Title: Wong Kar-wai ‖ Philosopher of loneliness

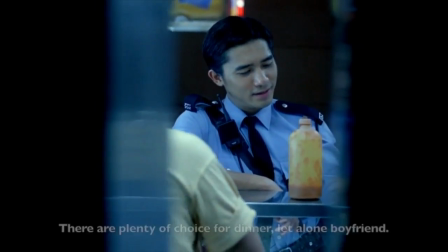The scene perfectly presents us the nerve of eavesdropping and add curiosity toward the plot.
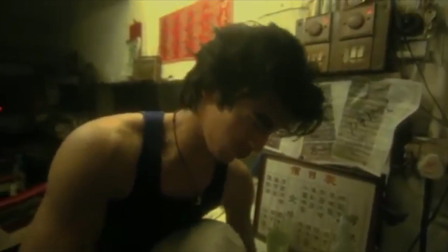Except the technique of using frame within the frame. Another technique that Wong commonly adapts is using the wide-angle lens.
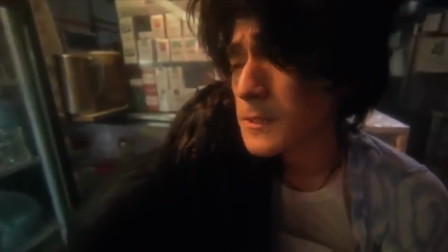In his movie Fallen Angels, which is a story about five killers struggle between love and death.
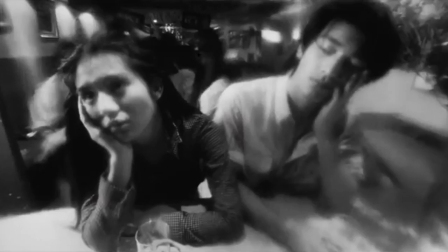Wang uses a lot of extreme close-up with a wild-angle lens,
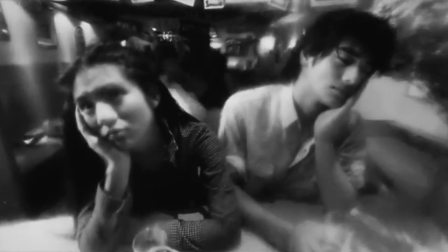and these shots perfectly present a sense of loneliness and detachment of human relationship.
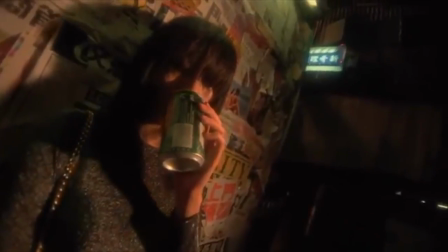In the movie, we can constantly see characters are drinking, smoking,
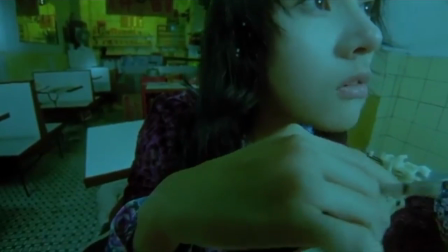or just wandering, and this wide-angle lens enlarge their facial expression,
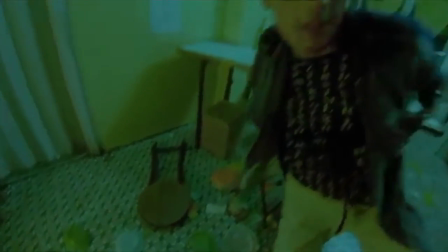allows the audience to better understand the emotional struggles of loss and isolation that characters are experiencing.
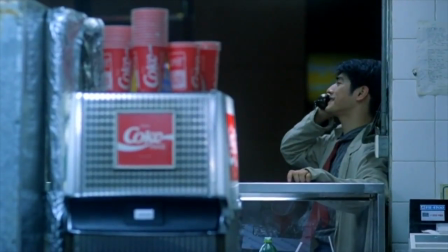Wang also prefer using Dutch angle,
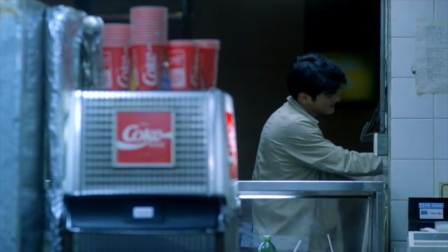which means setting the camera tilted at one side at its raw axis and makes the horizontal and vertical lines unparalleled.
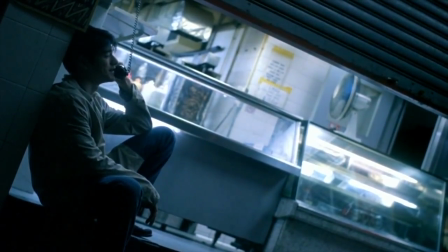In the scene that cop 223 is talking to his ex-girlfriend through the public phone,
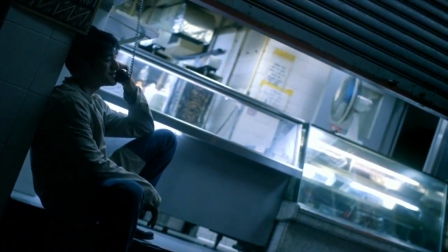Wang uses this camera technique to present a sense of uneasiness and tension,
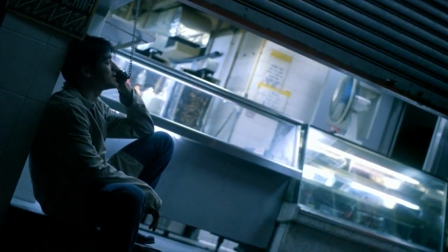and the dark color tone adds more elements to create an isolated atmosphere.
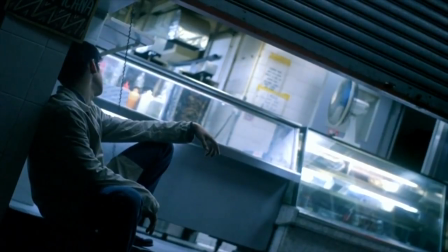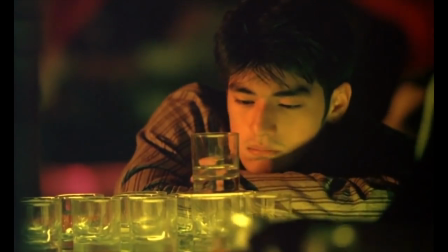Wang's movies are neither slow motion nor fast motion. It is his own motion.
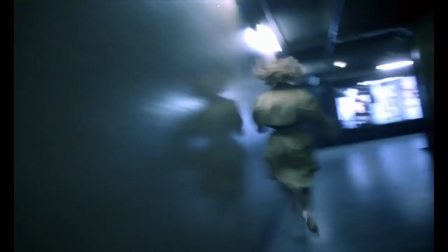Another important technique that Wang uses in his editing is step printing, which is shooting the scene at lower frame rates.
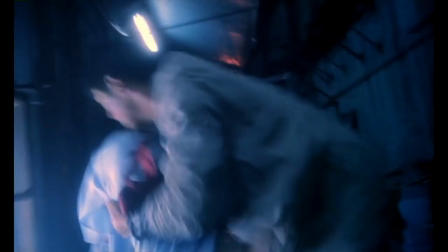Then, doing the editing, multiply these shots and project them in a normal frame rate. He once explained that he uses this technique to create a sense that everything seems to happen so speedy, but actually very slow.
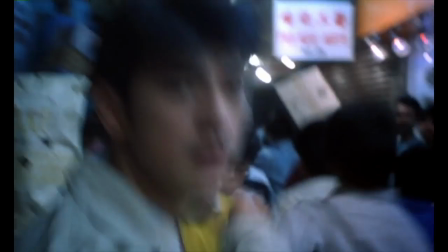In the scene, the cop 223 is in focus,
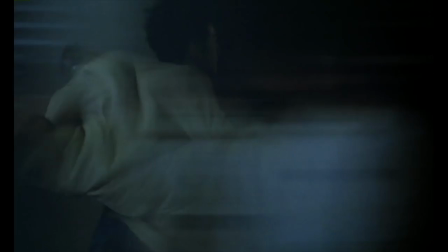but the background isn't, and it gives the impression that he is somehow being dislodged from surrounding.
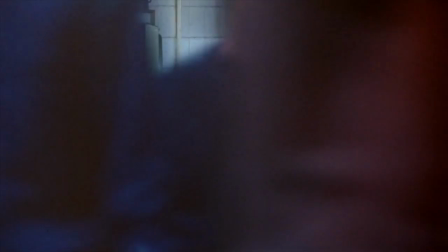The coffee-drinking scene that depicts cop 63 and Fei standing in the restaurant furthermore elongates the moment into eternity.
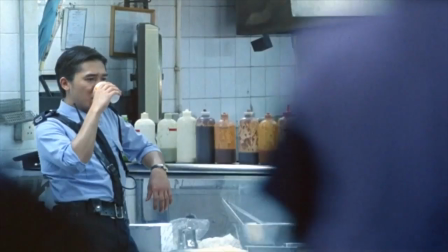The technique of step printing further become a symbol of Wong's film aesthetics.
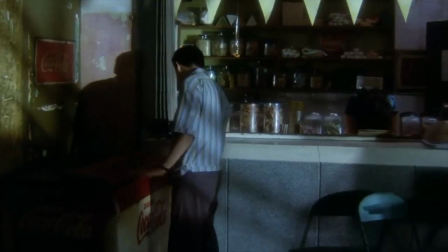Except for his symbolic technique of camera and editing, Wong's film style can't be complete without talking about the use of monologue.
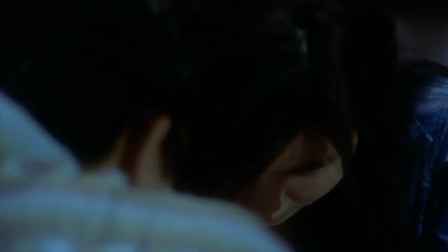As a tool to lead the audience to a closer look at the characters,
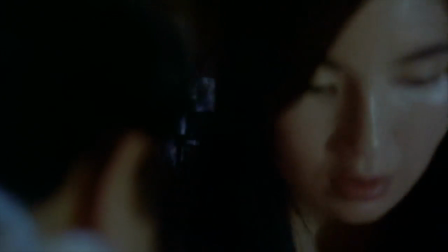Wong uses it commonly almost in his every film and creates lots of classical quotes.
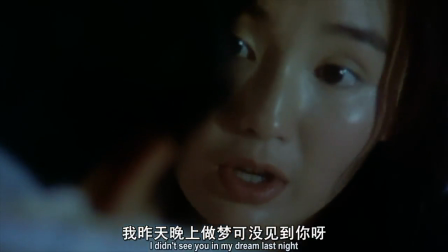We see characters talking their feelings toward the audience, but not to share with other characters in the movie.
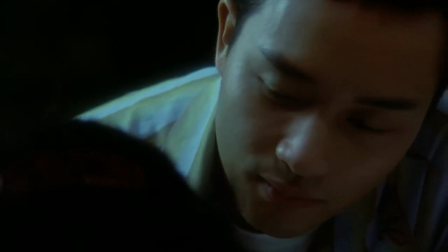In his early film Days of Being Wild,
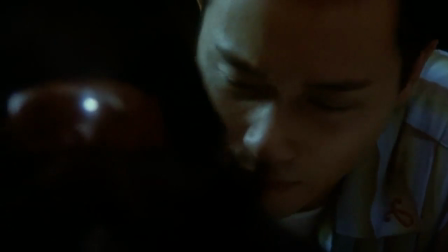we heard the female leading monologue talking about her affection towards the male leading at the beginning of the movie.
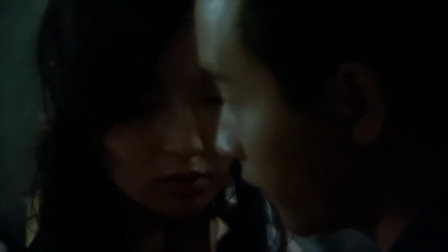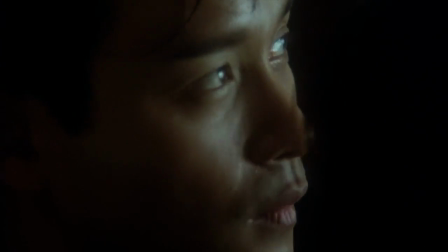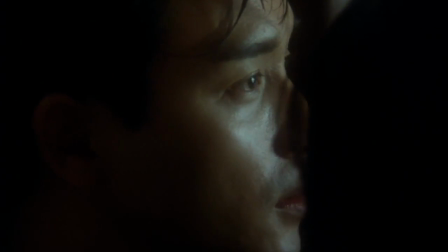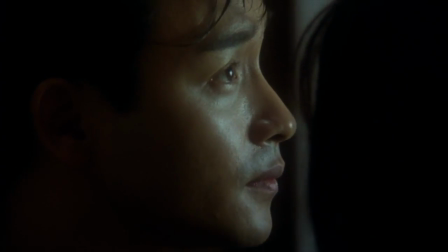I'm going to go to 3 o'clock in the morning and I'm in a while. Because you remember that one minute.
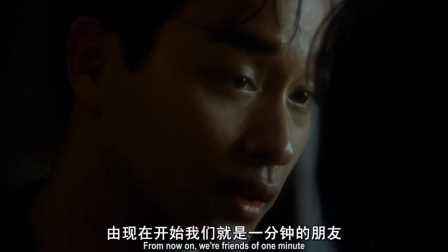From now on, we're just one minute.
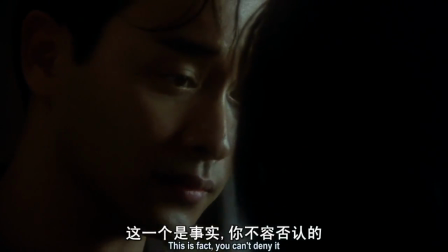This is the truth, you can't follow. Because we've already been through,
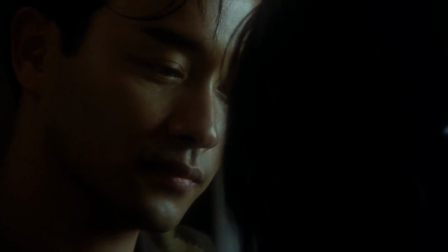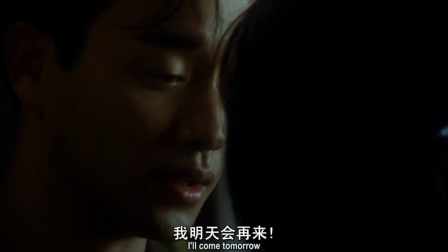I'm sure it will stop you.
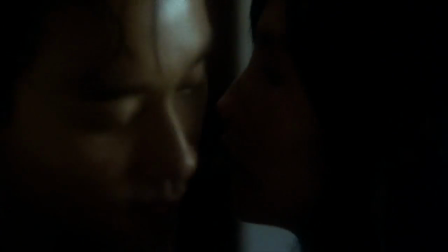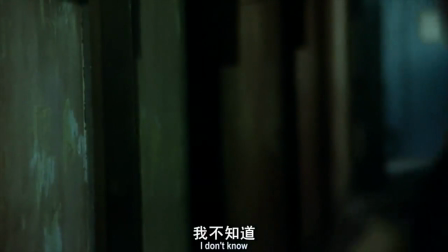He's because I remember that one minute. I don't know. But I always remember this person.
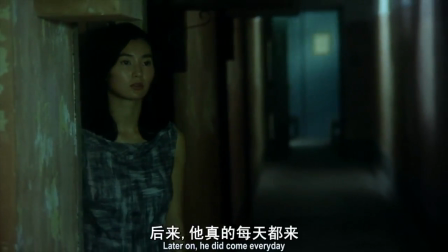After all, he's always here.